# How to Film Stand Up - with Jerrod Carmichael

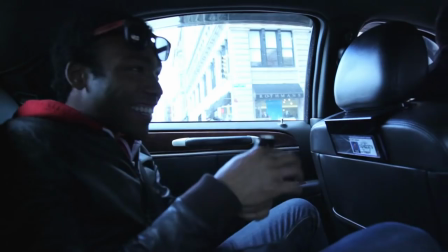This will usually consist of footage of the comedian walking to the venue, getting ready to perform, looking at their notes.
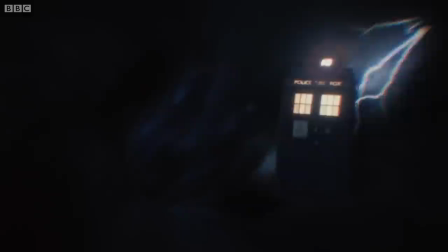Sorry, I was about to fall asleep. Briar did at first and it's been copied by every comedian in the history of Time and Space since.
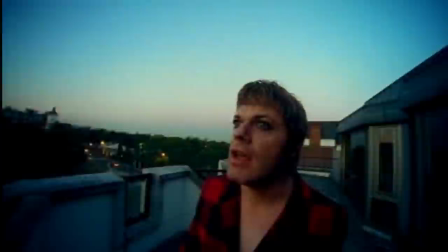The other is a weird opening segment where the comedian says or does something completely random for no reason.
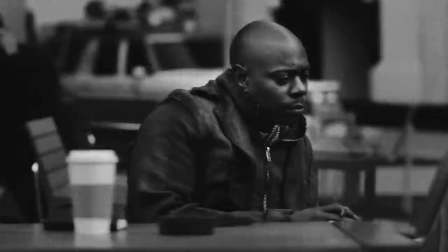Norm Macdonald wears a cowboy hat, Catherine Ryan animates her life, Dave Chappelle stares meditatively into the distance while Morgan Freeman narrates his thoughts,
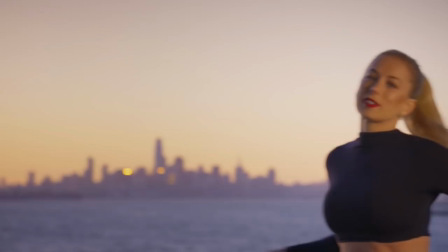Liza Schlesinger takes a giant ship.
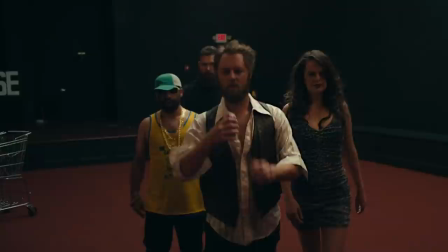Yet none of these segments have any real connection to the material, and even though there are some brilliant intro sequences out there,
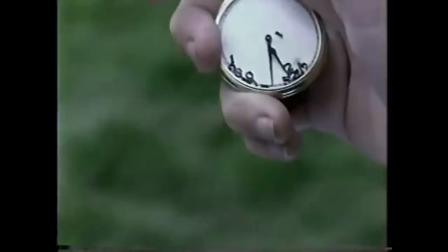Rory Scoville being an absolute diva and Stephen Wright being a surrealist wizard come to mind,
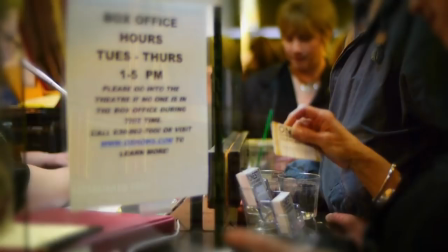most of them feel like total filler you can skip through to get to the start of the show. Carmichael's special is a bit different.
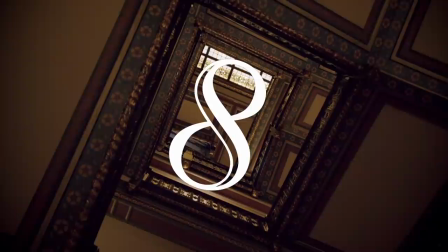It starts with two shots. One is a slow rotating zoom up a grandiose staircase.
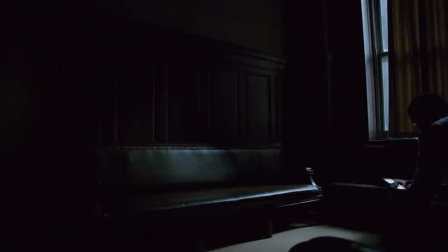It shows title 8 at its center.
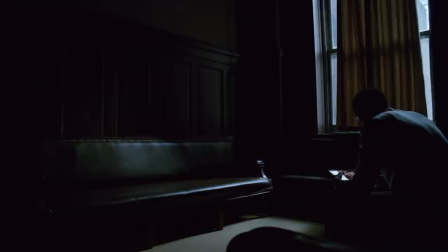The other a tracking shot down a long hallway that eventually turns to find Carmichael alone in the dark on his phone.
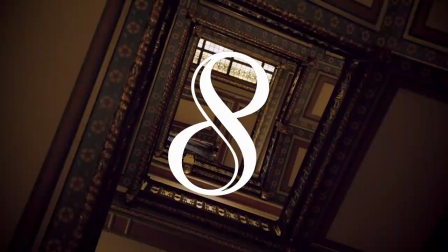Unlike other specials both these shots flow perfectly into Carmichael's stand-up.
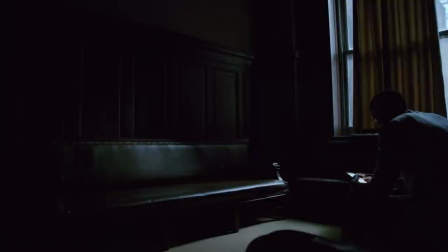They're slow and quiet. The repetitious beat of the music hypnotic.
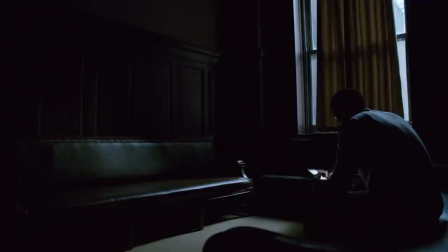The image of Carmichael alone with his phone and thoughts is a perfect symbol for the special as a whole.
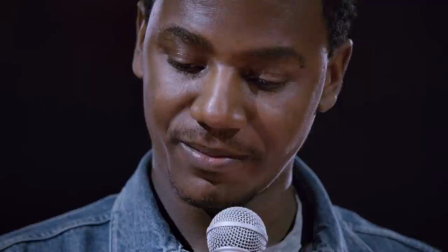From these two shots the camera cuts to a close-up of Carmichael's face.
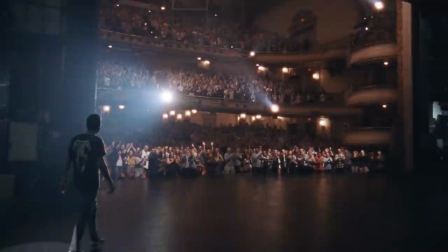I'd like to say how unconventional this is. As viewers we forget how much we're used to seeing the comedian come on stage.
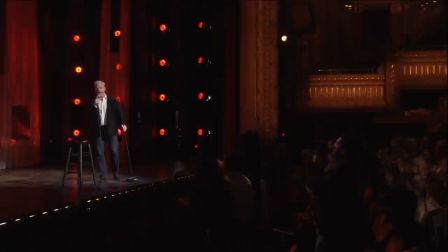We're so used to it that we don't realize how boring it is and that there are more interesting ways to introduce a
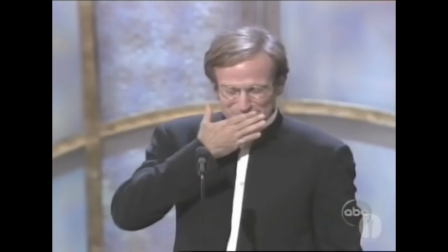comedian than have them bask in the audience's applause for a minute and a half like they've just won the Oscar for Best Supporting Actor.
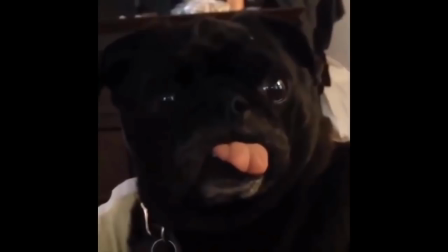Seriously, do you have brain damage?
When the camera cuts to Carmichael's face, we're thrown off guard.
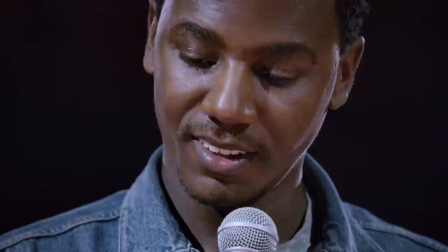Gone is the hype and spectacle. Instead, it's just Carmichael searching for his next words in the silence before asking,
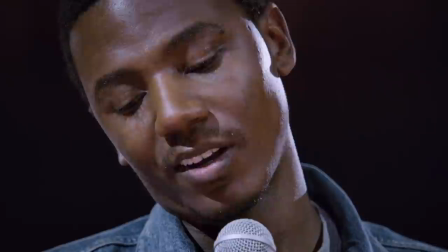oh, are we gonna be okay?
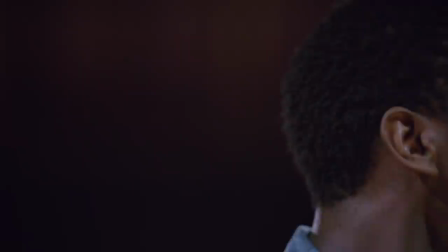It's such an intense, intimate moment that sets the tone for the rest of the special.
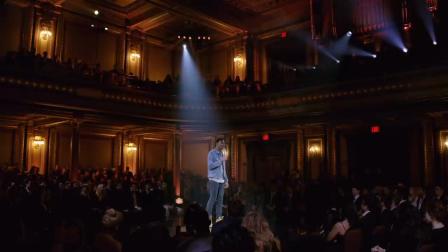Each shot is slow. The camera pans around Carmichael in uncompromising extended takes.
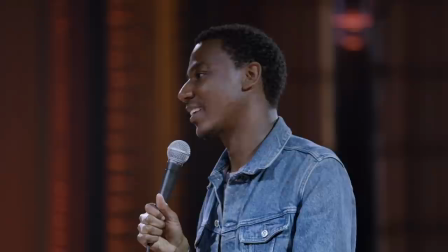Where most specials are constantly cutting between shots like an eight-year-old on a hell-bent sugar rush,
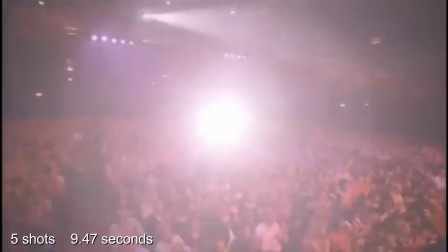Carmichael often tells an entire joke without the camera cutting at all.
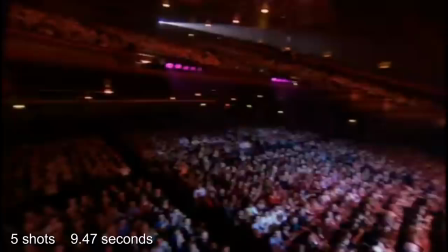In fact, in the same number of shots Michael McIntyre uses to get through ten seconds of footage,
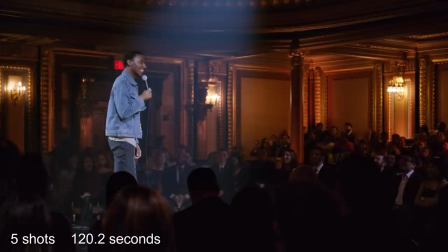Carmichael gets through over two minutes.
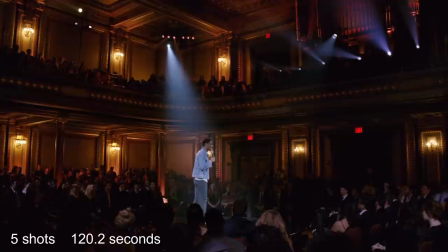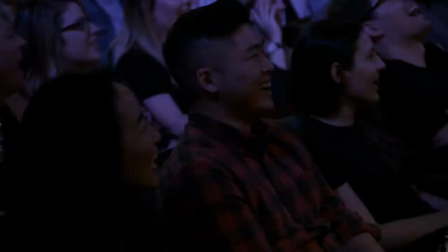And where other specials intercut their jokes with an ethnically diverse bunch of audience members laughing along so you remember it's funny,
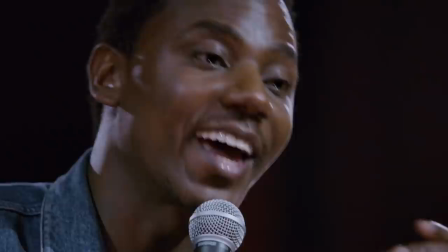Carmichael provides no relief. In fact, the only cutaway to an audience member is when Carmichael talks to them directly.
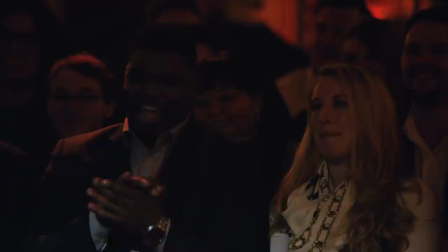If his grandma were alive, you would be a secret. Right?
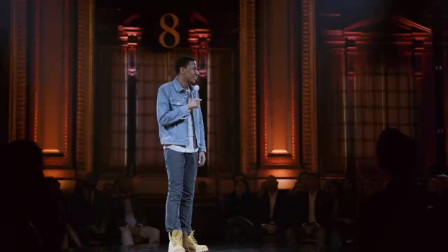100%! It's a lot of fucking work, right?
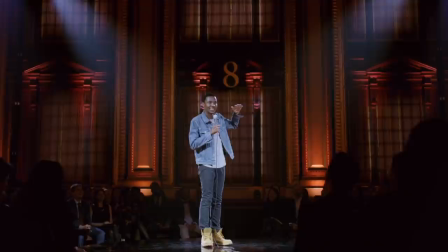This unblinking cinematography not only suits his slow, deliberate delivery, but also creates tension.
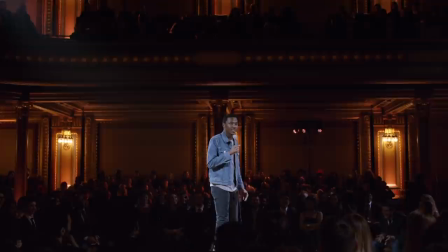Carmichael explores some dark topics, and the way the camera holds on him makes it feel like he's challenging us to engage,
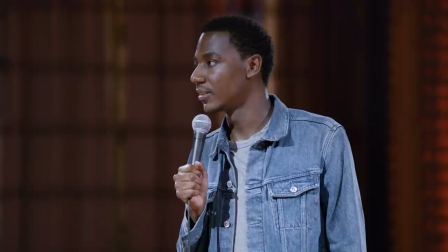or else turn away.
Mommy, who's that on the Frosted Flakes box?
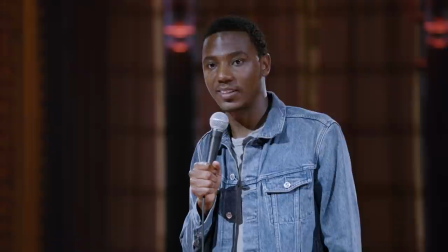That's no longer our concern, son.
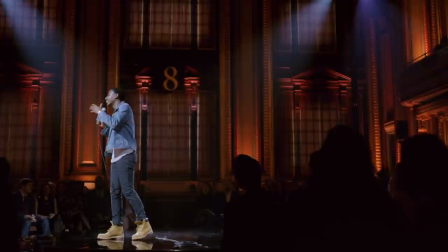This is heightened by Carmichael's surroundings.
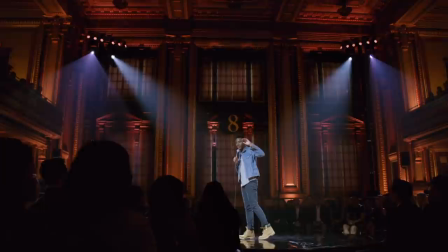His relaxed body language and scruffy attire are in constant opposition, both with the venue and the audience itself.
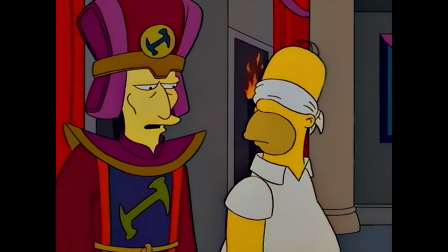The venue looks like it'd be more suited to some cultish initiation ceremony.